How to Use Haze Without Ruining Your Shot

How to light for cinematic atmosphere. Hello everybody, my name is Marco Bagnoli, I'm a cinematographer, and today we talk about how you get this super nice volumetric light into your shots. You probably see it in a lot of movies where there are windows and this nice hazy atmosphere comes in.
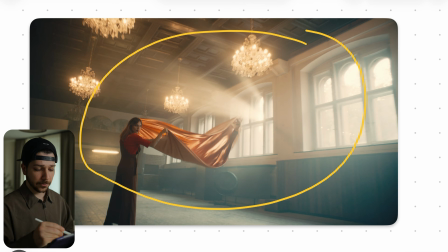15s
After watching this video you should be able to shoot something like that. So this is the first frame we're looking at, and as you can see, damn, here are a lot of things happening. We have this woman, we have this nice little thing what they have here in their hands,
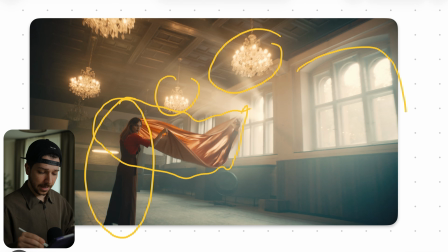28s
then we have this chandeliers at the ceiling, we have this nice windows, and then the main topic of this video, this nice volumetric light that is blasting onto the scenery. So how do we set up a shot like this? Actually, this is a very difficult thing to do. Always have been.
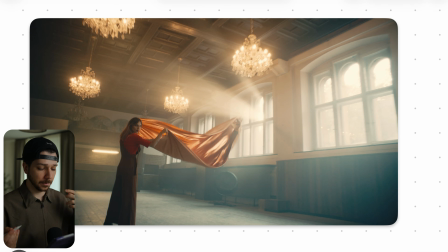46s
There are more and more things how you can make everything a little bit more easy, but most of the time getting this look is insanely difficult. This is how I would approach a situation like this. First things first, we set the location, set the temperature, set our exposure.
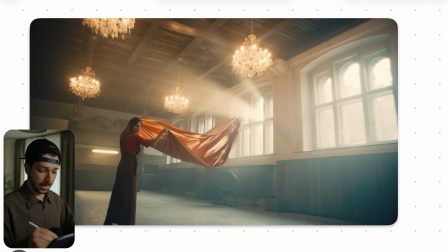61s
This is always the first thing you do. You want to have set an exposure that everything has to look like. But in a situation like this, you have to do one thing beforehand, and that is adding haze. Haze is something a lot of people only do at night, but on daylight situations sometimes have such more power.
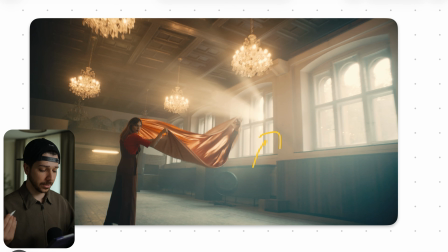78s
It really fills the rooms with atmosphere and makes lights visible. Also doing outside, I love hazing, adding smoke to daylight scenes because we get a much more three-dimensional image. We create another layer, also separations most of the time from our main actor to the background.
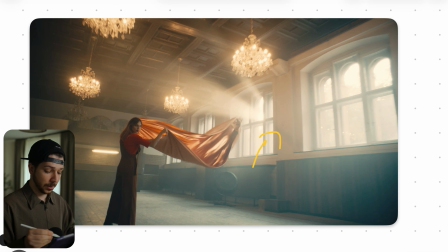95s
So smoke haze, always a nice thing. But the thing what haze does, it lifts the shadows a lot. As you can see, everything that is probably darker brown, black, really get this milky washed out feeling. But I think there's a little secret in this shot, because you see every dark spot and location is very lifted.
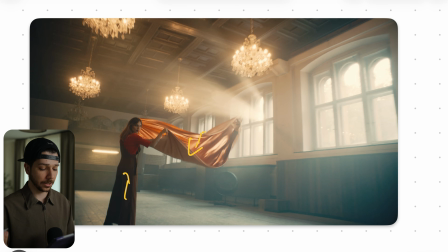114s
But when you look at our main actor, there's a lot of contrast. She doesn't look washed out at all. She really pops out of the image, and everything else is very milky. And my opinion is, it is possible that all this haze is added in post with DaVinci Resolve.
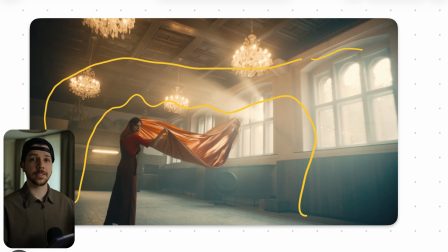128s
So you probably saw in my beginning shot also this volumetric light. This is a DaVinci Resolve effect that we have for a few months now. And there are situations where this works very nice. And when you add a little bit more time to it with your masking, your depth map, and do it in the right situation, you can actually fake light like this.
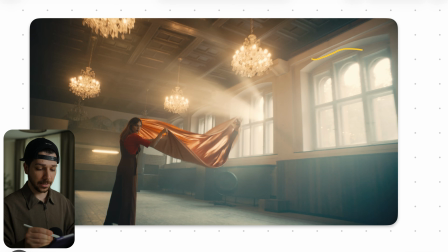146s
The very powerful thing is that you can change the direction of the light. So you can probably do it like this. You can shift it to make it more in this direction. So you're a bit more flexible when you do it like this rather than do it on set.
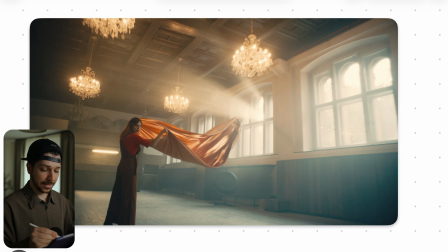161s
But for 100% it looks better when you do it in practice. But to get this kind of live shaft at this exposure outside, you need the big gun. So you don't, you can forget your 600D, your 1200D. In a location that is this bright, you really need to overpower the light.
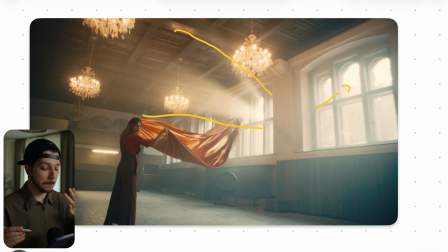178s
So something like an M40 and higher is a minimum requirement to get this kind of light shaft of this exposure. And everything is more moody, more dark, can get away with a lot of less power. But another secret you can do,
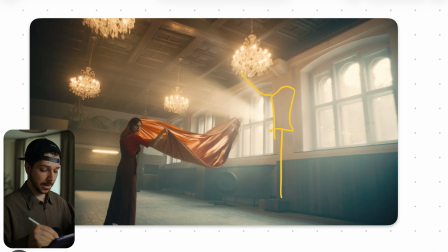194s
rather than just adding your big light in here and blasting it into the ceiling or strict to the ceiling direction, is just waiting for the right time of the day. Here's an example shots from one of my productions.
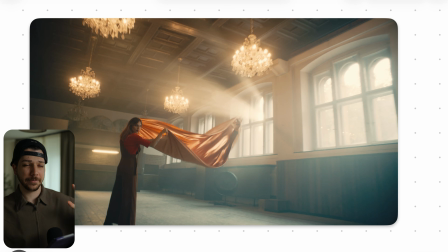207s
It was pretty old, 5 years ago or something like this, maybe it's even 6. As you can see, we have this very nice light rays in both shots, and it's actually just the sun. So when you wait, most buildings, bigger buildings, are built around the sun most of the time because you want a bright ambience. So you build the windows like the sun is moving.
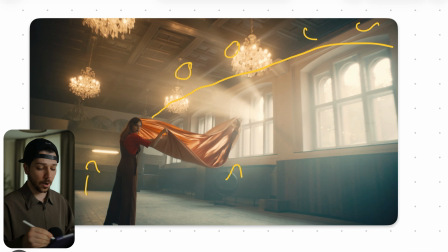226s
So sometimes you have a location where you just haze the room a little bit and wait for the right time of the day. The sun does the job for you. But as you can see here, they clearly didn't want to have it in all windows. Only this window has light ray. Normally this would also have one, this would also have one, this would also have one.
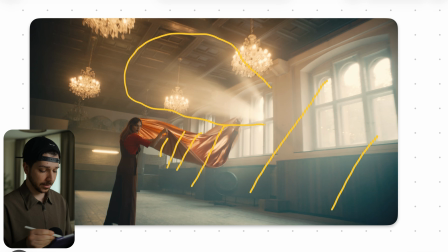244s
But I think that it's really nice creative choice that they just wanted to do it on one window, which helps us that our view is also more in this center and not here and there. So what are the lights that we used for now on? We actually only had haze, the big gun, let's tell it 40 for our feeling.
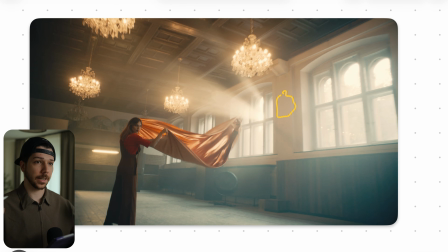263s
That's maybe hopefully enough. So in the LD version, use something like an XT52 or something like this from Aperture or Godox. They're very powerful LED lights nowadays. When you combine it with a Fresnel, you can get a pretty similar look, I think.
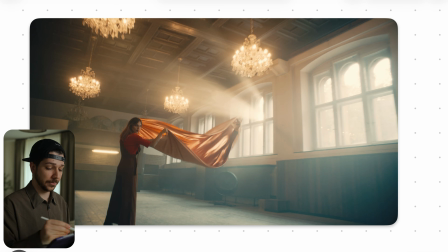277s
So then the only thing you should add is, because we have so much haze, so much ambience, you need a bit of contrast. So in a situation like this, you put a negative fill, so a lot of black cloth just across the whole room. Every wall on this side, dark, dark, dark, dark.
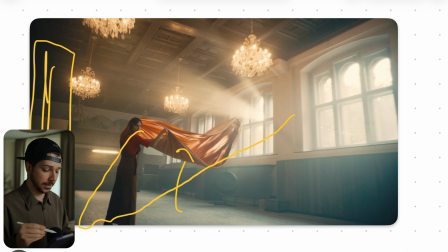294s
So this light is not bouncing back here and fills in all our shadows, because we like shadows. Shadows make things cinematic, contrasty. So try to counter everything with this background, with this negative fill. Otherwise, the look wouldn't be as punchy at the end of the day.
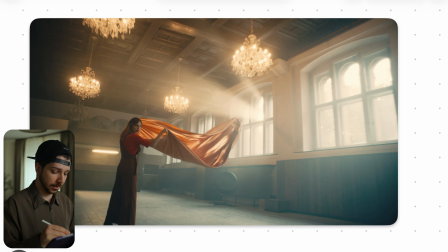313s
Also, when you haze a room and you have something like here where the person should be very prominent, only haze in the background. The hazer should not cross this place. Otherwise, what's happened here will happen at her. That's not what we want most of the time. So try, when someone is using the hazer, a pocket hazer or something like this, to just add a little bit more punch.
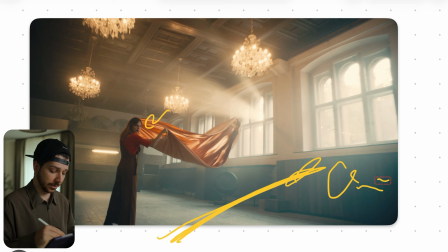332s
Always have an eye on him and tell him stop there, because they like to just run across the whole room and haze the full room.
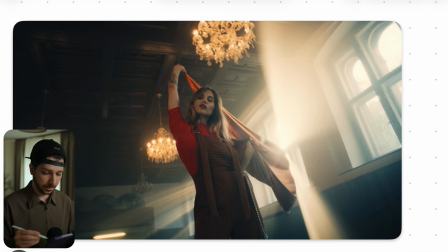339s
And I hate it. Here have we a little bit of a close-up situation, and now they turned the light a little bit more down and added another one in the background. And as you can see, they're also from the color temperature very warm. When we're working with an HMI, you should use foils to make it a little bit warmer to get this really, really nice sunset look.
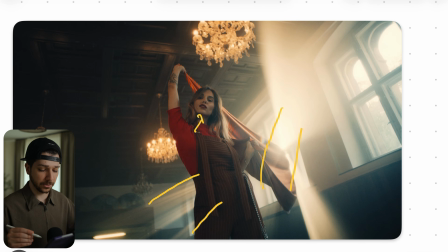359s
But you actually, she's not that warmly lit. She's pretty neutral because they're going for a little bit of color contrast. And you can actually see that they move the light to more downwards, because beforehand, this ceiling was very bright because the light was shining like this.
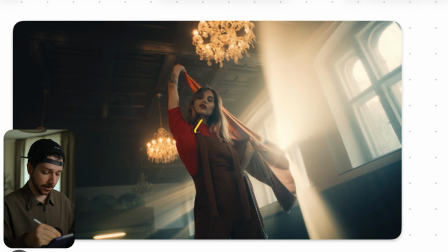374s
And now that they tilted it down a lot, the whole ceiling gets a lot darker. And now we have a lot more separation on her. As you can see, she is pretty bright now and separates perfectly from the background because also of her color choice and her hair.
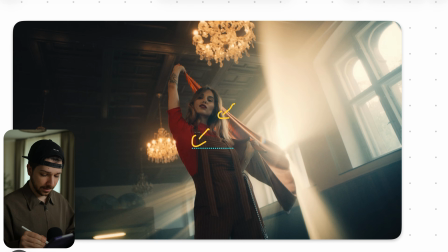390s
Just a really, really nice look. And also you can see Haze here most of the time in the background. Just it slides a little bit into a character, but I think it looks pretty okay. The key here is probably just one big bounce I would probably use just to counter the light and fill her in a little bit,
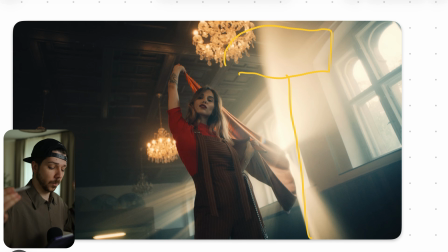410s
or just use a big light dome and just move with it to just give her a little bit of kick, because you can see she gets light probably from this direction, really frontal, but from above, so that it wraps nicely across her body.
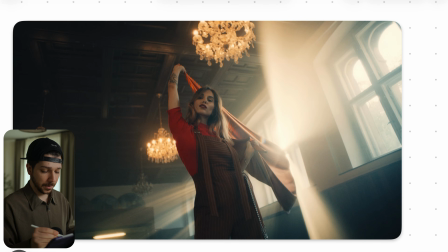423s
And they didn't go for a too contrast look, because normally when the light comes from here, she should be half lit, but it always depends on the mood and situation. This is a commercial. You can do whatever you want. As long as it fits the mood, just go with it and don't think too much about logic.
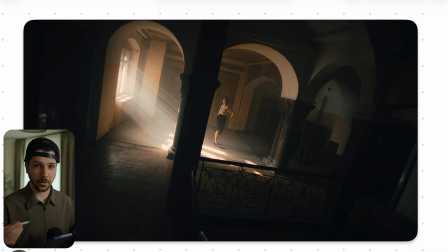438s
Here's another shot with volumetric light. And what I like about this is you don't have to light everything. So you have a goal. What is the purpose of the scene? We want a wide shot, we want her to feel isolated, she's going into a new room. So where should the audience look like? The audience should look at this place.
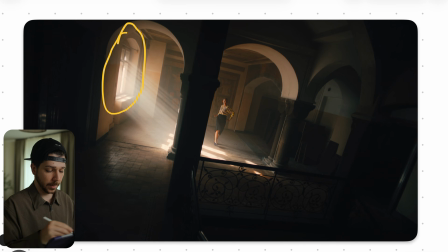455s
So we have this nice window that we have as light motivation, and this is the only light that's keying the whole room. You can also, here is probably also light. You can add one here and add one here. So, but why did they not do this? Because our job as a cinematographer is always to lead the view of the audience, and we want to lead the view at her.
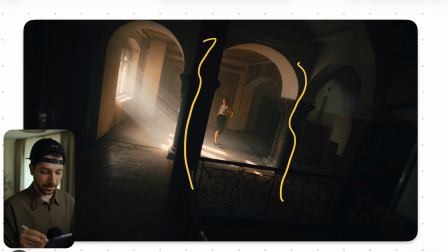475s
So we turn everything off on this side of the frame to create separation, to create a silhouette, and because these details are not important at all in this situation, so we can remove it. Just in the next shot, here could be light. It doesn't matter. No one will notice.